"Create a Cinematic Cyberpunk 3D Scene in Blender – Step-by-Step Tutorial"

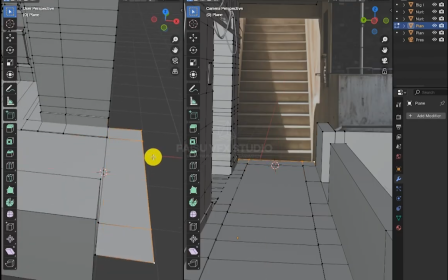After that, model the upstairs as well. That's pretty simple, just model one and duplicate it.
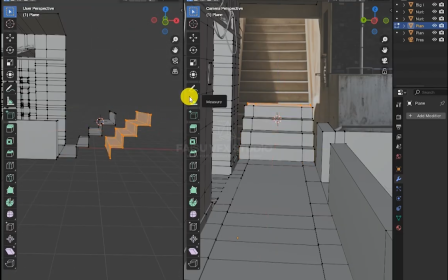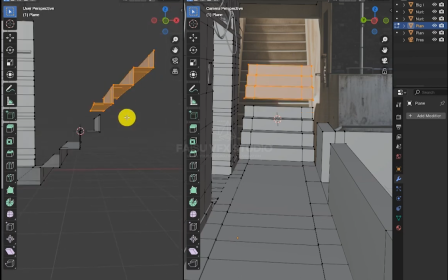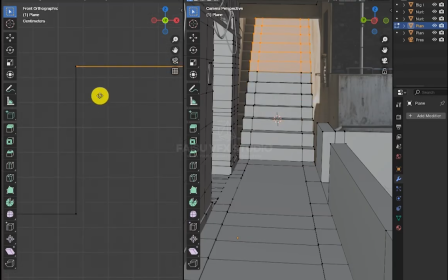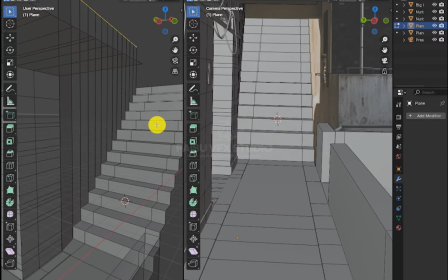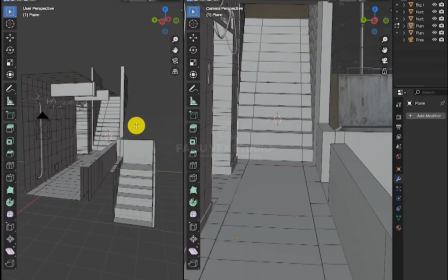Once everything is modeled and textured, let's add the final touches.
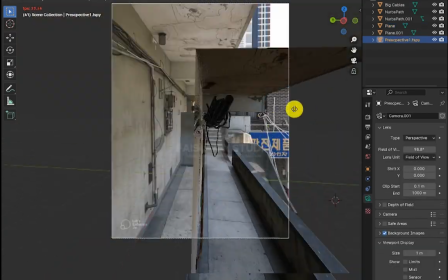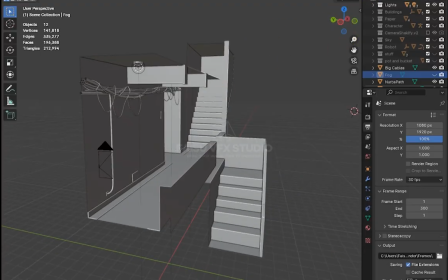First, lighting. I placed a warm point light to give that cinematic mood.
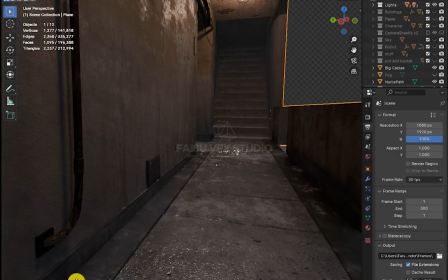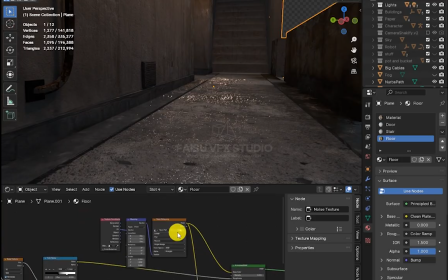I also used a noise texture as a roughness map to give it a wet look.
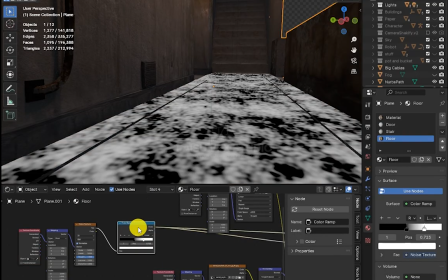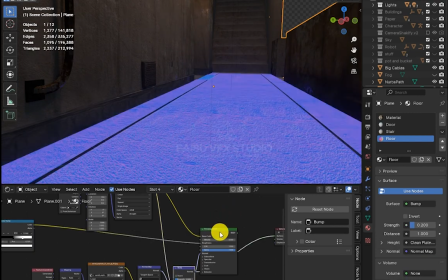And added a concrete normal map for surface detail. And used the main image as bump as well.
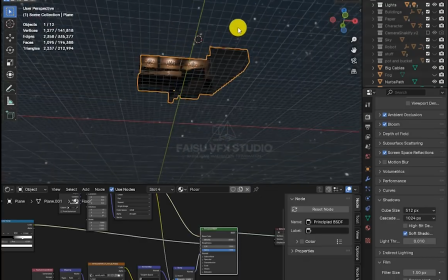Then I added an HDRI to get some nice base lighting and reflections.
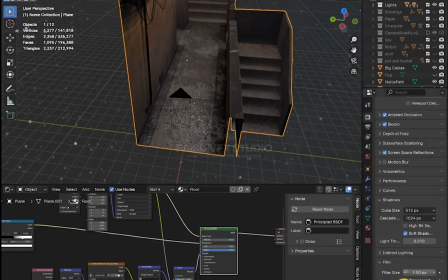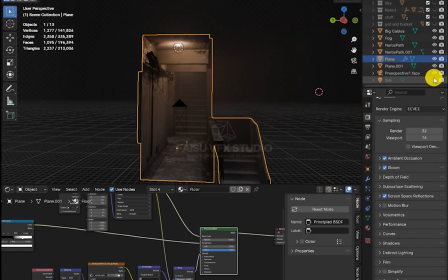Followed by some subtle fog to push depth into the scene. I used a sun lamp with a slight blue tint to simulate moonlight.
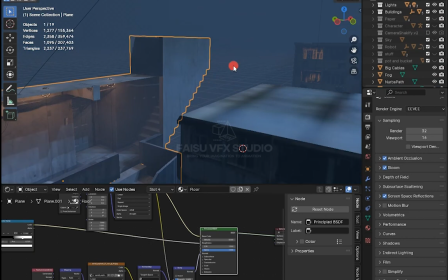Next up, buildings, modeled just like the main walkway, and a few details like AC units and antennas to bring them to life.
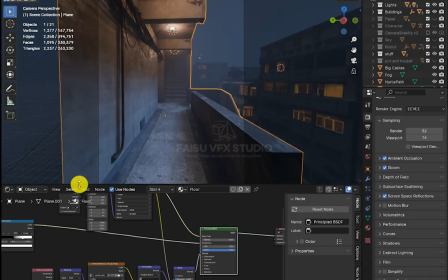Now it's time for those storytelling elements. Plants, buckets, hanging wires, trash on the ground.
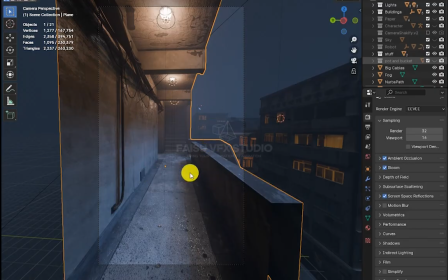These add realism.
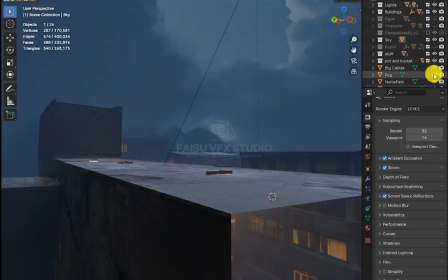I also created a simple sky texture using a half sphere.
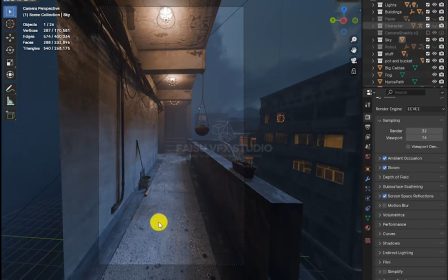And finally, I brought in a character and a flying robot to give the scene a futuristic narrative vibe.
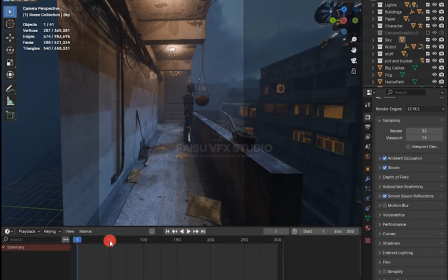And that's how you can build a cinematic, photo-based 3D scene from scratch, fast, clean, and detailed.
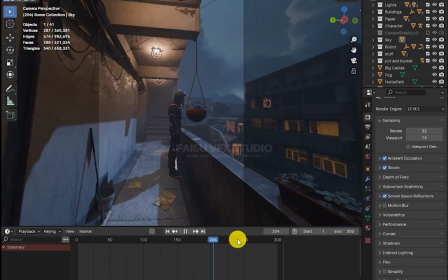If you'd like to explore this project or want more scenes like this, it's available right now on my Patreon.
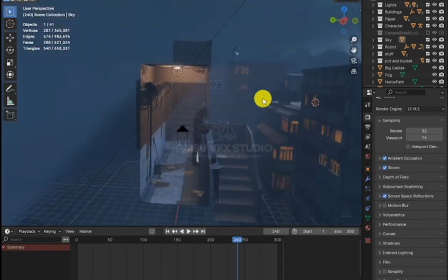Check the link in description. Thanks for watching, and let me know what you want to see next.